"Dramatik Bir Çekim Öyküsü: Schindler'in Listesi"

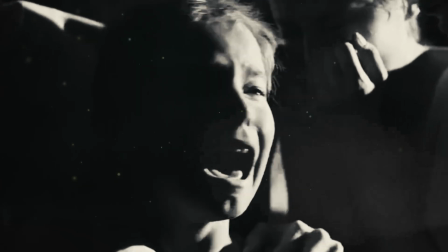(20:27)
Duş sahnesinin çekimleri sırasında bazı kadınlar üşüttü. Yine kadın oyunculardan biri toplama kampı çekimleri sırasında doğurdu.
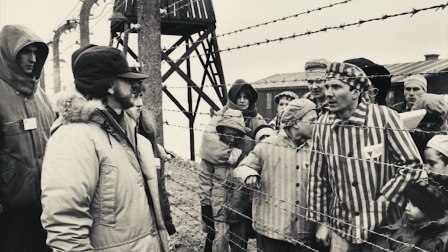(20:37)
Spielberg, karısı Kate Capshaw ve 5 çocukları çekimler sırasında Krakow banliyölerinde bir ev kiraladılar.
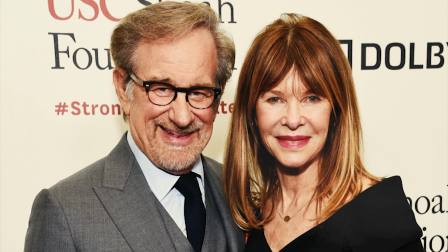(20:45)
Daha sonra Spielberg, işler dayanılmaz hale geldiğinde 92 gün boyunca arkasında durduğu için karısına özellikle teşekkür etti.
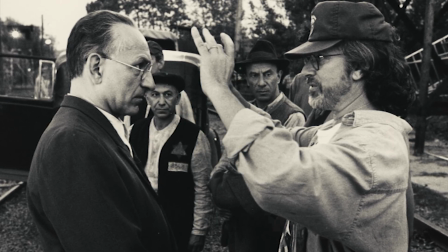(20:55)
Sette oldukça ağır bir hava vardı ve konusundan dolayı diğer setlerde yaşanan komik anlar, mizah, eğlence burada asla söz konusu değildi.
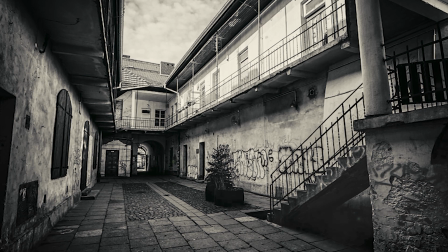(21:04)
Burası sinema tarihinin görüp görebileceği en hüzünlü çekim setlerinden biriydi.
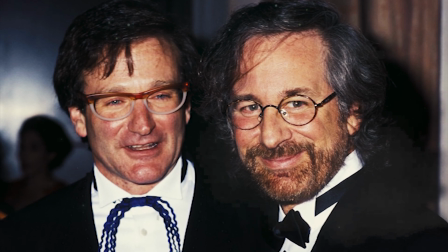(21:10)
Bu nedenle de Spielberg'ün arkadaşı Robin Williams birkaç kez yönetmeni arayarak onu neşelendirmeye çalıştı.
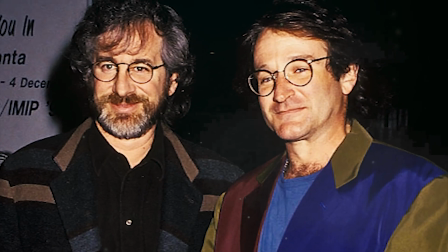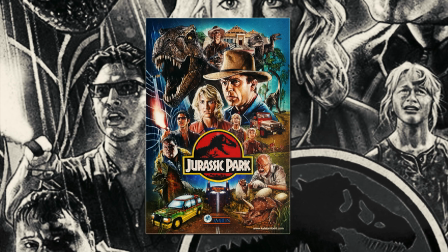(21:23)
Bir taraftan da Haziran ayında premieri yapılacak olan Jurassic Park'ın zamanı yaklaşıyor,
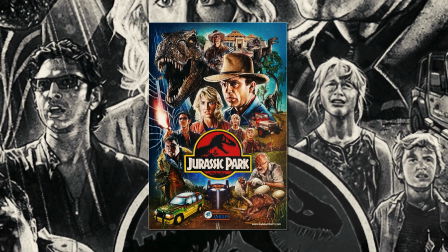(21:29)
akşamlar Spielberg saatlerce filmin düzenlemeleri üzerinde çalışıyordu.
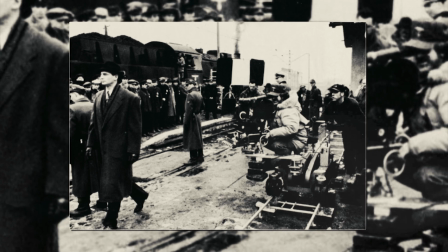(21:34)
Spielberg ilk başta gerçeklik duygusunu güçlendirmek için diyalogların Almanca ve Lehçe yapılmasını planlamış,
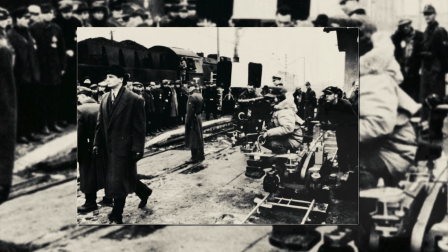(21:40)
ancak filmin altyazılı yayınlanmasının iyi bir fikir olmayacağına karar vermişti.
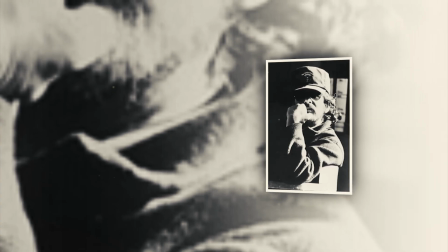(21:45)
Çünkü bu sırada seyircinin gözleri sürekli ekrandan ayrılacaktı.
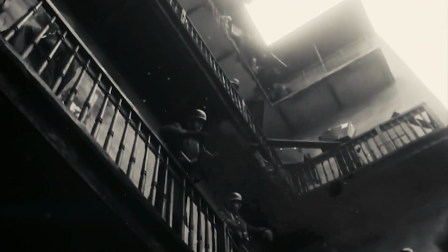(21:50)
Filmin siyah beyaz çekilmesinin nedeni o dönemin belgesel filmlerinin etkisini vermekti.
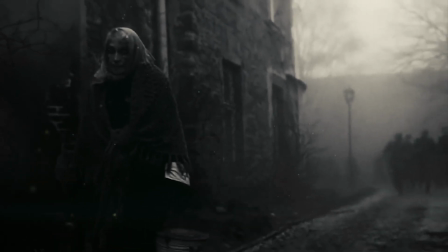(21:55)
Bu aslında görüntüleri daha gerçekçi, daha ürpertici yapıyordu.
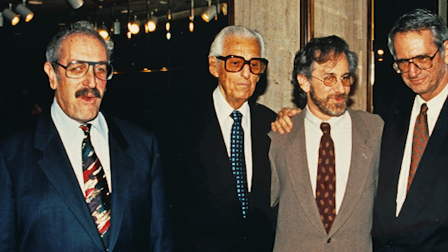(22:00)
Universal'ın başkanı Tom Pollock, ondan filmi renkli negatif olarak çekmesini istedi.
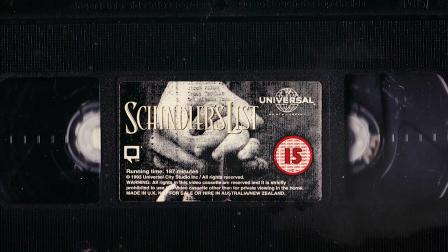(22:06)
Böylece filmin renkli kopyaları daha sonra satılabilirdi. Ancak Spielberg bunu kabul etmedi.
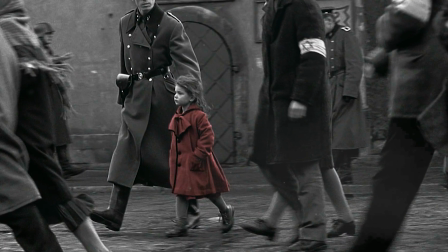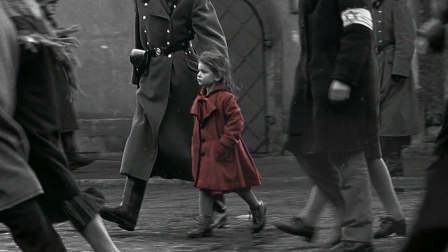(22:18)
Tamamen siyah beyaz çekilen bu filmde giriş ve bitiş dışında rengin olduğu bir sahne daha var.
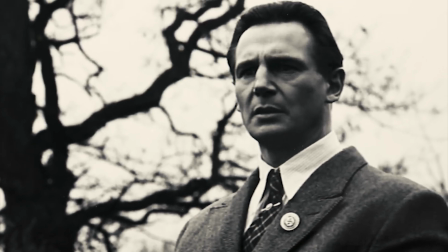(22:24)
Schindler şehirde yaşanan büyük kaosu bir tepeden izlerken,
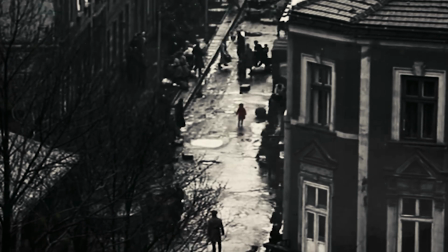(22:28)
kalabalığın arasında sanki olan bitenle bir ilgisi yokmuş gibi yürüyen kırmızı paltolu minik bir kız çocuğu görür.
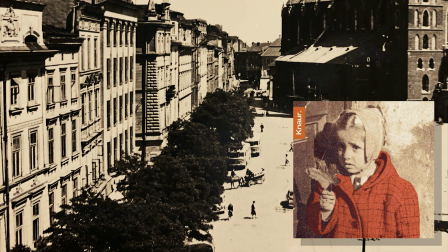(22:37)
1938'de Krakow'da doğan, şu fotoğrafıyla tarihe geçen ve 2002'de Kırmızı Paltolu Kız adlı romanını yayınlayan Roma Ligotska, filmdeki bu kızın Naziler tarafından öldürülen tüm çocukların simgesi olduğunu söylüyor.
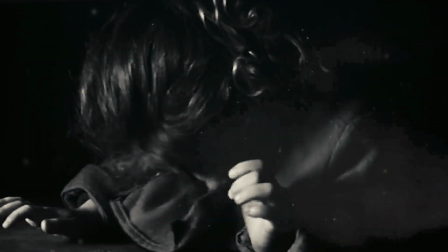(22:50)
Yalnızca Polonya'da 1,5 milyondan fazla çocuk öldü. Kızın filmdeki tecrübesi ve benim savaş yıllarındaki tecrübem tamamen aynı.
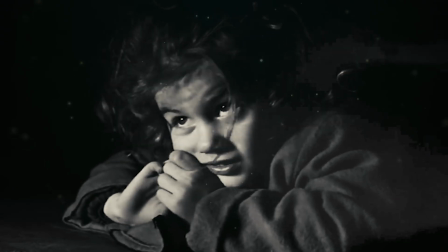(23:00)
Tek bir fark var. Ben hayatta kaldım.
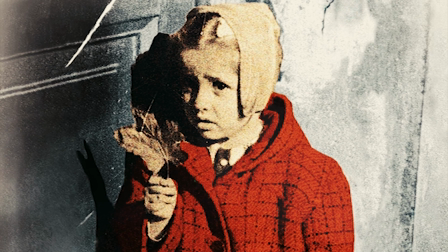(23:05)
Önce gettoda, sonra da onları Almanlardan saklayan ailesiyle birlikte ilk yıllarını anımsatan Roma,
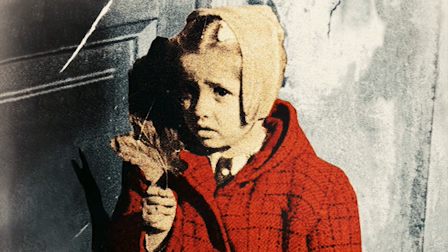(23:11)
parlak renklerin ürkütücü gerçeklikten kaçmasına yardımcı olduğunu söylüyor.
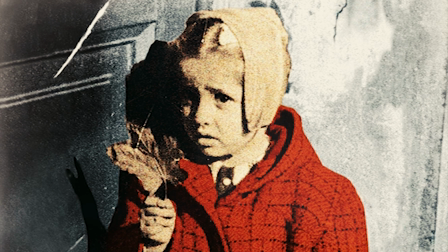(23:16)
Hiç oyuncağım yoktu ve küçük bir kız olarak etrafımdaki gri ve umutsuz
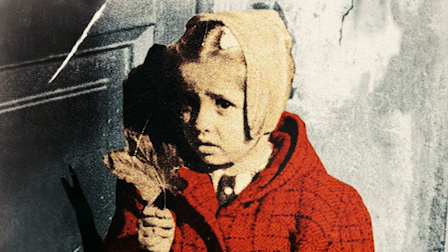(23:20)
dünyadan kendimi uzaklaştırmak için en azından bazı renklere ihtiyacım vardı.
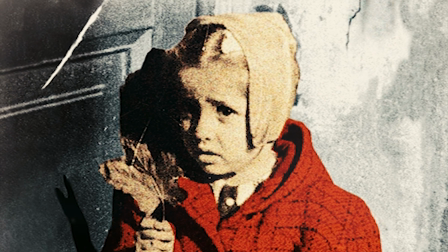(23:25)
Bu yüzden işler çok kötüye gittiğinde gerçekliğe karşı bir tür kalkan olarak parlak giysiler giyerdim.
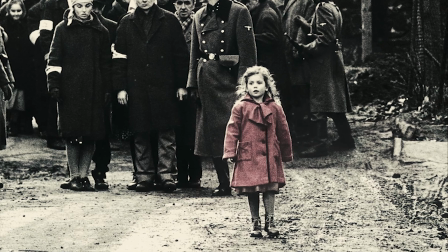(23:34)
Spielberg sahnenin Amerika Birleşik Devletleri'ndeki en üst düzey hükümet üyelerinin Holokost'un gerçekleştiğini bildiğini,
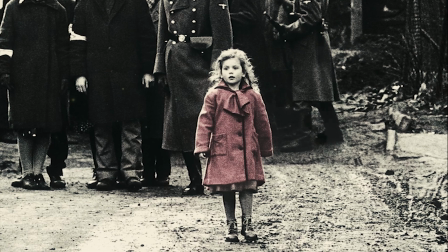(23:41)
ancak bunu durdurmak için hiçbir şey yapmadığını sembolize ettiğini söyledi.
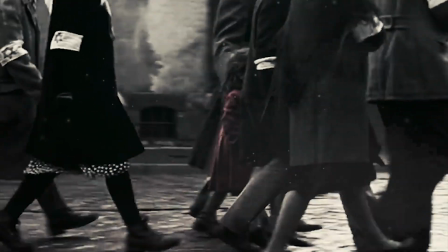(23:45)
Bu gerçek sokakta yürüyen kırmızı paltolu küçük kız kadar açıkça görünüyor ve biliniyordu.
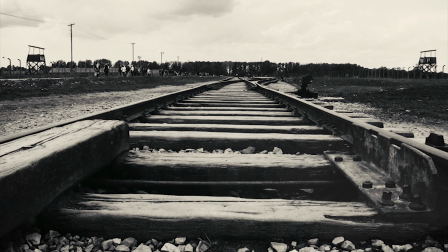(23:51)
Ama yine de Alman demiryollarını bombalamak için hiçbir şey yapılmadı.
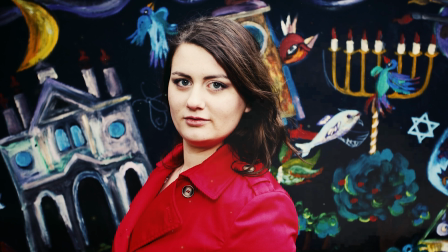(23:57)
Kırmızı paltolu kız, çekimler sırasında 3 yaşında olan Polonyalı Olivia Dabrowska tarafından canlandırıldı.
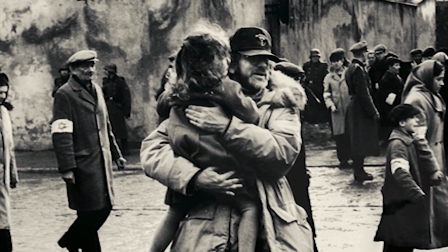(24:04)
Spielberg, Olivia'dan filmi 18 yaşına kadar izlememesini istemiştir. Ancak Olivia filmi 11 yaşındayken izlemiş ve çok korkmuştur.
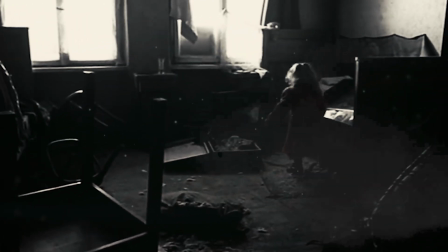(24:14)
Filmi bir yetişkin olarak tekrar izledikten sonra ise oynadığı rolle gurur duyduğunu söylemiştir.
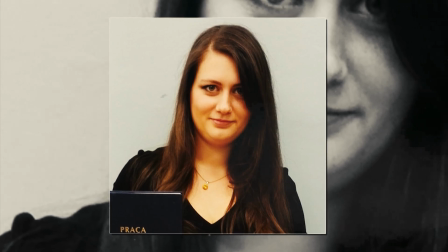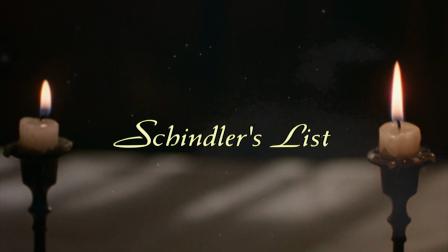(24:25)
Bunun dışında filmin bir Şabat ayiniyle başlayan açılış sahnesinde yakılan mumlar da renklidir.
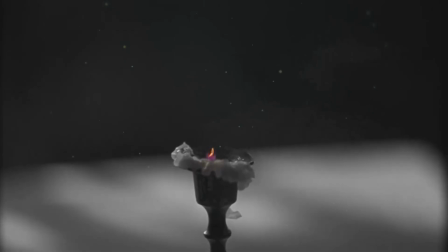(24:31)
Son mumun sönmesiyle birlikte film siyah-beyaza dönüşüyor.